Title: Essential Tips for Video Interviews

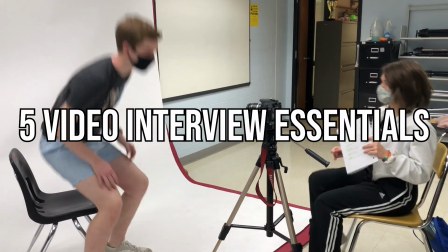[0:00]
Hey guys! Today we will be showing you 5 video interview essentials you need to be doing every time you do a video interview.
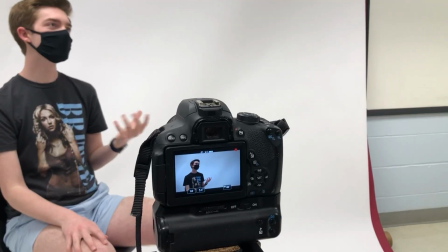[0:07]
After you're done setting up your camera and tripod and microphone, there are 5 essential things you need to do to ensure a solid interview. First of all, you have to line up your subject using rule of thirds. Rule of thirds is a type of composition in which an image is divided evenly into thirds.
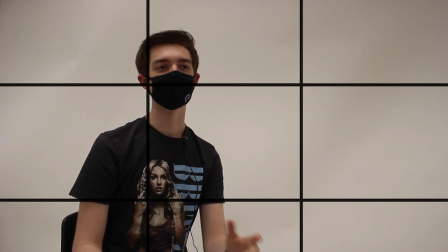[0:26]
So these lines right here divide up the camera shot, and you want the subject of your video, the interviewee, to be right along one of the side lines.
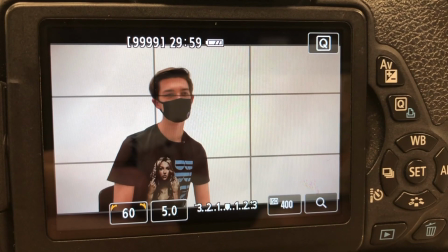[0:34]
This will put the subject right in the third of the video and put them in a visually pleasing area for the viewer,
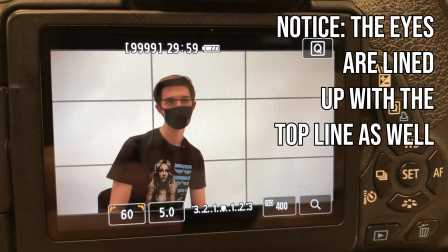[0:40]
as well as give the interviewee room in front of their face to speak.
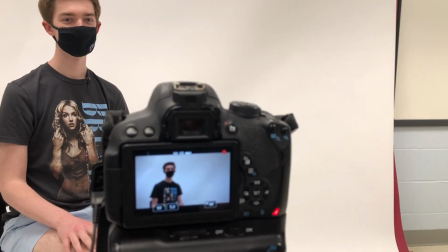[0:44]
That leads us to the second video interview essential, which is giving your subject talking space.
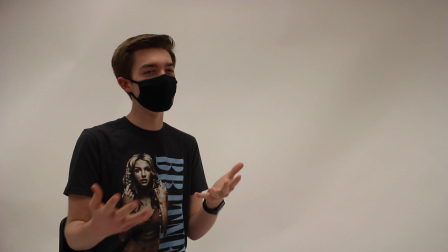[0:50]
Talking space or looking space or nose room is a space in front of the interviewee so they can speak.
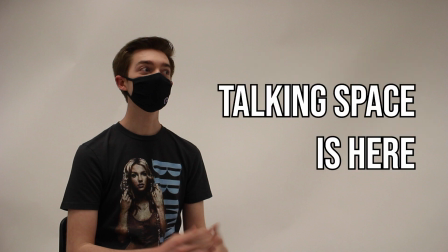[0:56]
This makes the interview video more pleasing for the viewers to look at because it gives the subject space in the direction they are looking to speak, so it doesn't seem like the subject is looking off to the side and it feels less suffocating for the viewer.
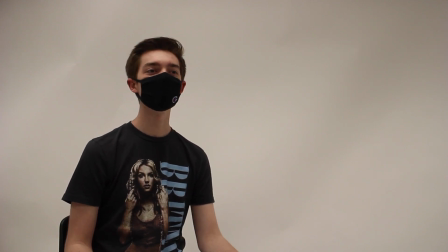[1:09]
You always have to leave this space and you have to have the subject facing the space.
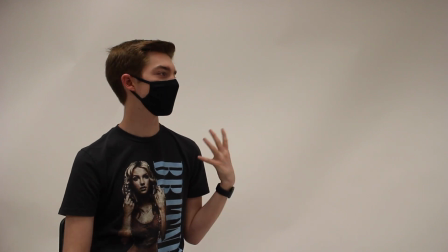[1:14]
Never have the subject's back of the head toward the space and always have them facing the space or it'll just look really awkward and odd.
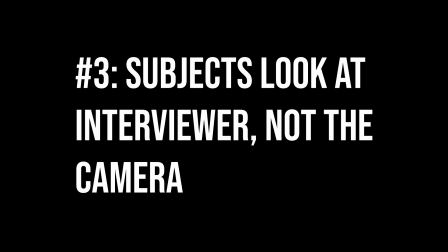[1:23]
Thirdly, interviewees should always be looking at the interviewer and not the camera.
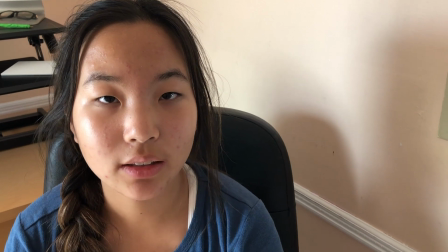[1:29]
Looking into the camera gives an uncomfortable feel to the people watching the video.
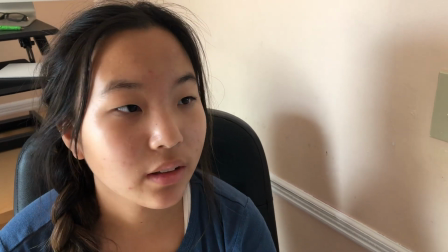[1:33]
You want the people to focus on the story and what the subject has to say, not how they're staring into your soul.
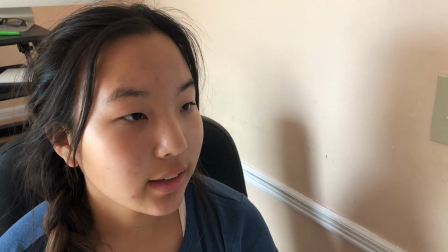[1:40]
Make sure to let your subject know before you start the interview.
Hey, so just don't worry about the camera.
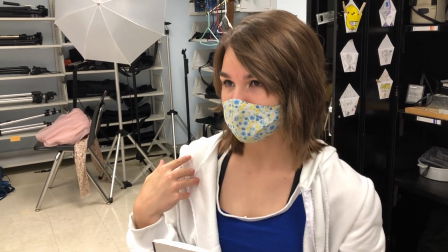[1:46] I know it's on right now, but just focus on me whenever you're talking, okay? Okay.
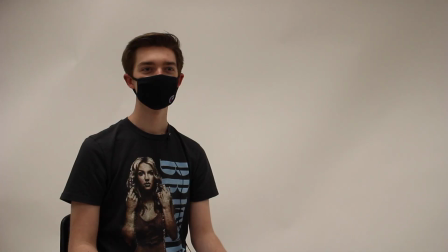[1:50]
This will also make the subject feel way more comfortable because talking to a person is more comfortable than trying to talk to a camera, and it gives them kind of a direction to look so they're not just looking all over the place, looking at you, back at the camera.
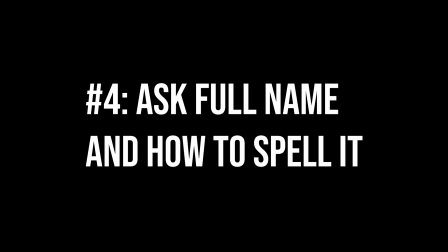[2:02]
Just let them know beforehand. Number 4 is asking your subject's full name and how to spell it.
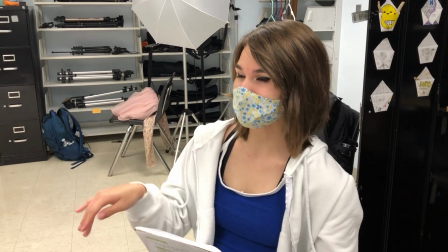[2:08]
We don't want to make a mistake in spelling the subject's name.
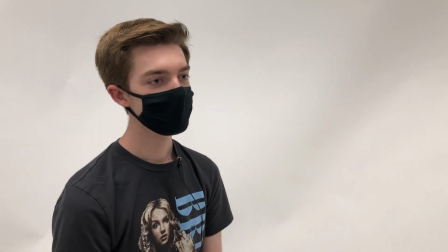[2:11]
Even if it's a common name, always be sure to ask for their first and last name and spelling just to be sure.
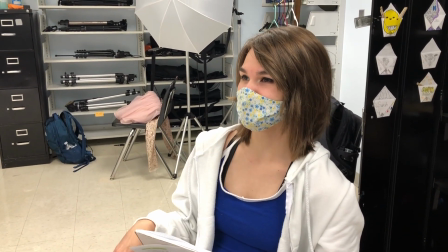[2:18] So, tell me your full name and then tell me how you spelled that. My name is Ben L, spelled B-E-N, and my last name is E-L-L.
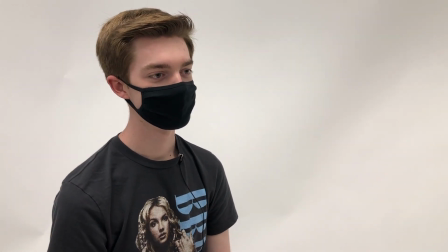[2:27]
Of course, you won't be using this part in your video,
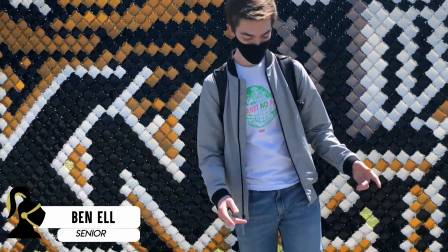[2:30]
but it will be a lower third that pops out or used if you're including the name or title in the description of the video.
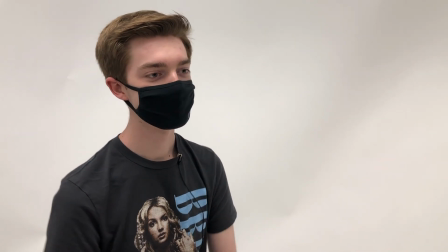[2:37]
Asking this as your first question will also help the subject feel more comfortable as they are answering a familiar question they don't have to think about.
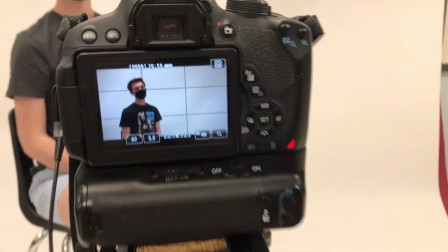[2:44]
So it'll really calm the subjects down and give them that kind of feel of what the interview will be like.
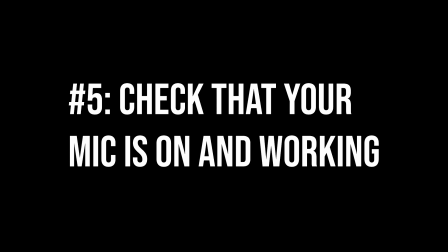[2:51]
Lastly, number 5. Check that your microphone works and sounds good before you start to record the video.
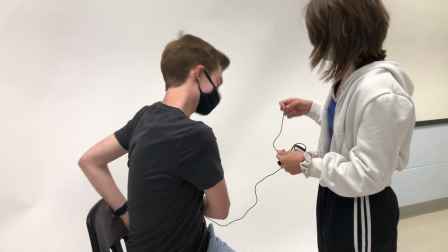[2:58]
The worst thing that can happen is you record a whole interview and you realize when editing that the mic wasn't working the entire time.
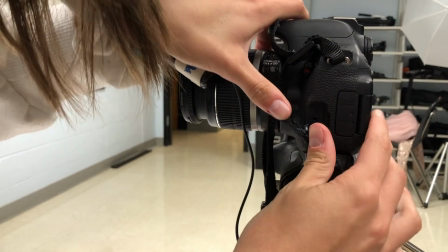[3:05]
To prevent this, all you have to do is check your microphone before you start recording the video.
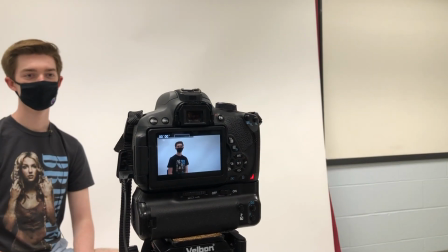[3:11]
Record your subject saying a couple things to test out the mic and play this back so you are sure the audio sounds good.
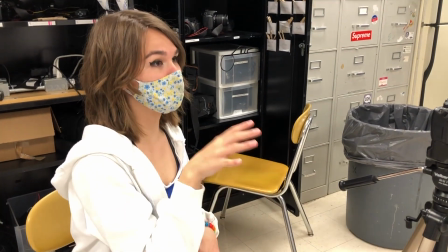[3:17] Okay, so I'm going to start recording and I'm going to want you to say something just so that we know the mics are working, okay?
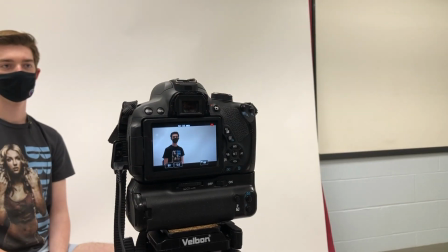[3:22] Okay. Okay, so go ahead and say something now. Hello, hello.
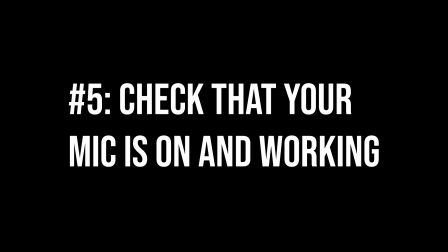[3:31] Hello, hello.
Now, those were the 5 essentials you need to know before conducting a video interview.
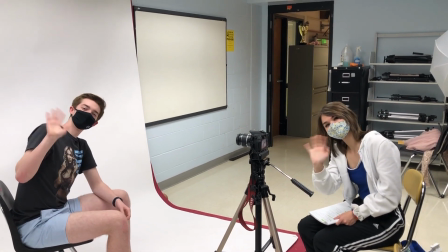[3:38]
I hope these tips were helpful and wish you all the best of luck in your own video interviews.